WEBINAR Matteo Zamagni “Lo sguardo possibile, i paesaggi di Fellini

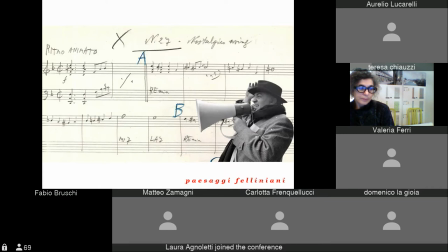E per dare voce al paesaggio, Fellini utilizza spesso, direi forse in tutti i film, il suo effetto sonoro preferito, che era il vento fra le montagne, quindi il suono del vento che ricopre i paesaggi di una sorta di involucro
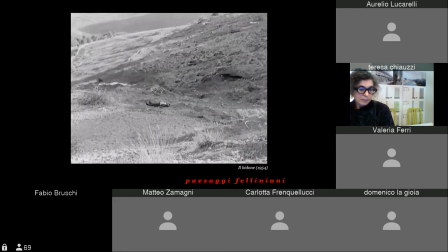impalpabile, come ad esempio nella scena di chiusura del bidone, dove Augusto, il protagonista truffatore, agonizza per quasi un giorno e il soffio del vento è continuo e c'è da dire che i fili d'erba non lo seguono nemmeno come dovrebbero,
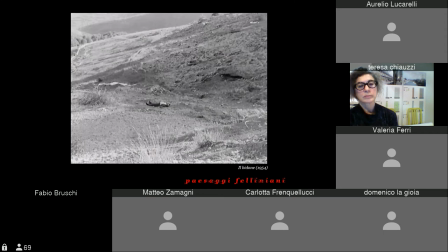no? Perché il vento è piuttosto forte. Qui fra l'altro ci troviamo anche davanti a un altro esempio di paesaggio simbolico, perché questo contesto arido riflette la solitudine e l'aridità del protagonista. Questo per dire che la messa in scena del paesaggio, che io in questo momento sto decostruendo,
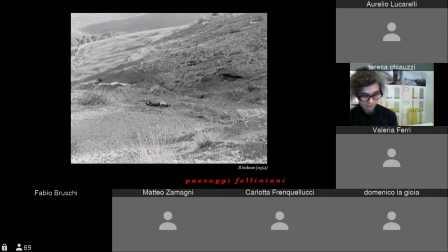è ovviamente il risultato di una sovrapposizione di vari livelli di contenuto e di espressione.
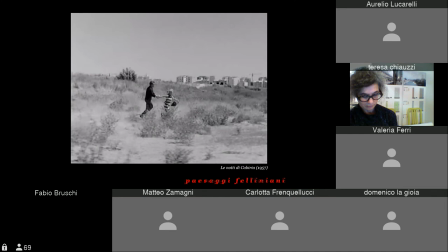Altro esempio, che anche qui vi racconto al volo perché non lo sentiamo, è la sequenza di apertura delle notti di Cabiria, dove vediamo i due personaggi entrare in campo lungo, campo medio in realtà,
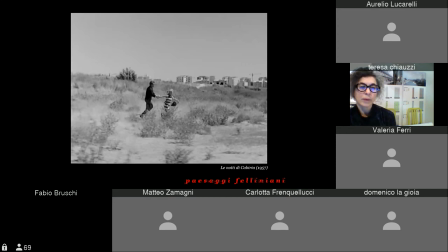ma sentiamo associato alla corsa di questi personaggi il suono dei passi come se fosse un primo piano sonoro, e quindi questo è qualcosa, diciamo, di incoerente, quei passi li dovremmo sentire più lontani.
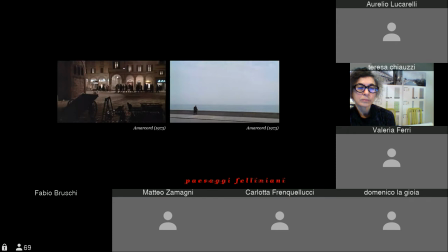E poi, come dicevo prima, il cinema ovviamente ha lo strumento eccessivo per antonomasia, che è il movimento. Già ne abbiamo parlato della reinvenzione dell'inquadratura, parlando di paesaggio pittorico. Aggiungerei un'altra osservazione.
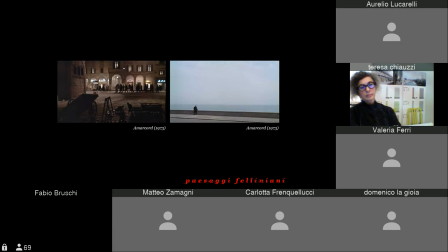Semplificando, direi che Fellini, a seconda del tipo di paesaggio, utilizza due approcci opposti. Nel caso di Sinistra, siamo sempre in Amarcord, nel caso di Sinistra il regista ricorre al piano sequenza,
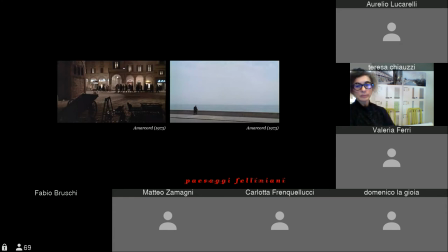cioè a un movimento fluido, continuo della cinepresa e ininterrotto, e lo fa quando ritrae paesaggi sociali, quando ritrae il borgo sostanzialmente, quando ritrae il paese. Quindi Fellini sembra usare il piano sequenza, qualcosa di fluido, quando ci mostra la scala di prossimità.
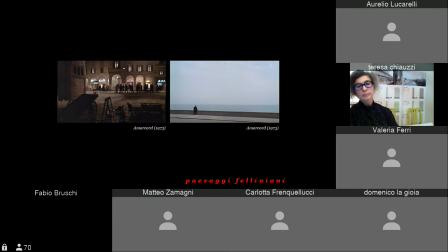Quando invece ritrae paesaggi pittorici con un taglio più metafisico, come nelle immagini di destra, luoghi desolati, spiagge, l'orizzonte, la campagna,
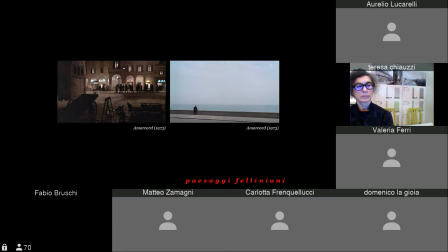ricorre a un'inquadratura fissa o quasi fissa. L'abbiamo visto anche prima nell'esempio dei vitelloni. In questi casi spesso i personaggi diventano piccoli e vengono assorbiti nei paesaggi, diventano delle sagome.
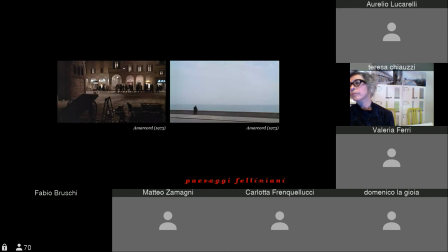E quindi Fellini pare propendere per la stasi della cinepresa quando riprende la grande scala.
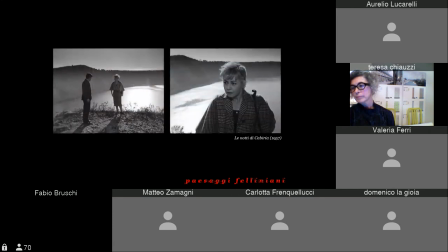E poi ovviamente ci sono gli strumenti di manipolazione proprio della pellicola,
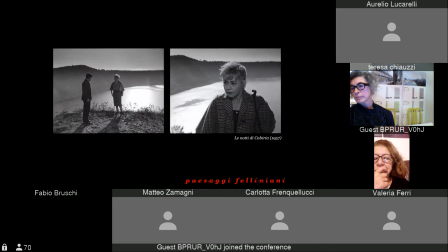delle immagini in sé legate alla fotografia e al controluce. E qui rivediamo quella scena che ho fatto vedere prima per il paesaggio pittorico delle notti di Cabiria, e la mostro qui solo per far vedere come la luce, il controluce,
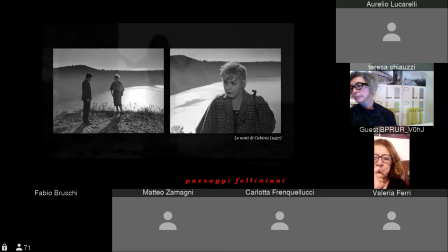contribuisca a creare un'atmosfera surreale. O un altro esempio che adoro è il paesaggio della Saraghina,
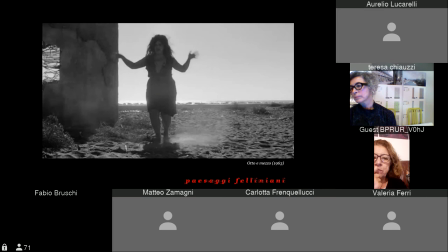la giunonica prostituta che viveva in un bunker abbandonato nella spiaggia, no? Qui la composizione della scena è assolutamente, direi, minimalista, e ci tengo a farlo presente perché spesso, secondo me, si cade nell'equivoco di dire che Fellini è soltanto barocco.
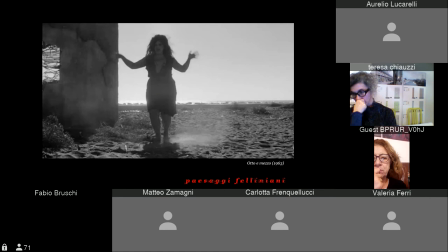In realtà io trovo che almeno quando ritrae i paesaggi, magari non i personaggi, ma i paesaggi, spesso Fellini è estremamente essenziale. Qui non abbiamo nient'altro che cielo e orizzonte. In realtà non vediamo neanche il mare perché siamo accecati dal controluce del mare,
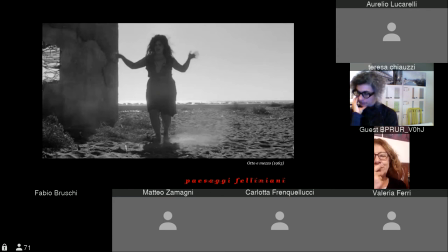e tutto si carica di una dimensione visionaria grazie anche a questa polvere, a questa sabbia in sospensione. E attenzione, perché la composizione di questi dettagli, ce lo dice proprio Fellini in un'intervista, non è che sia lasciata al caso.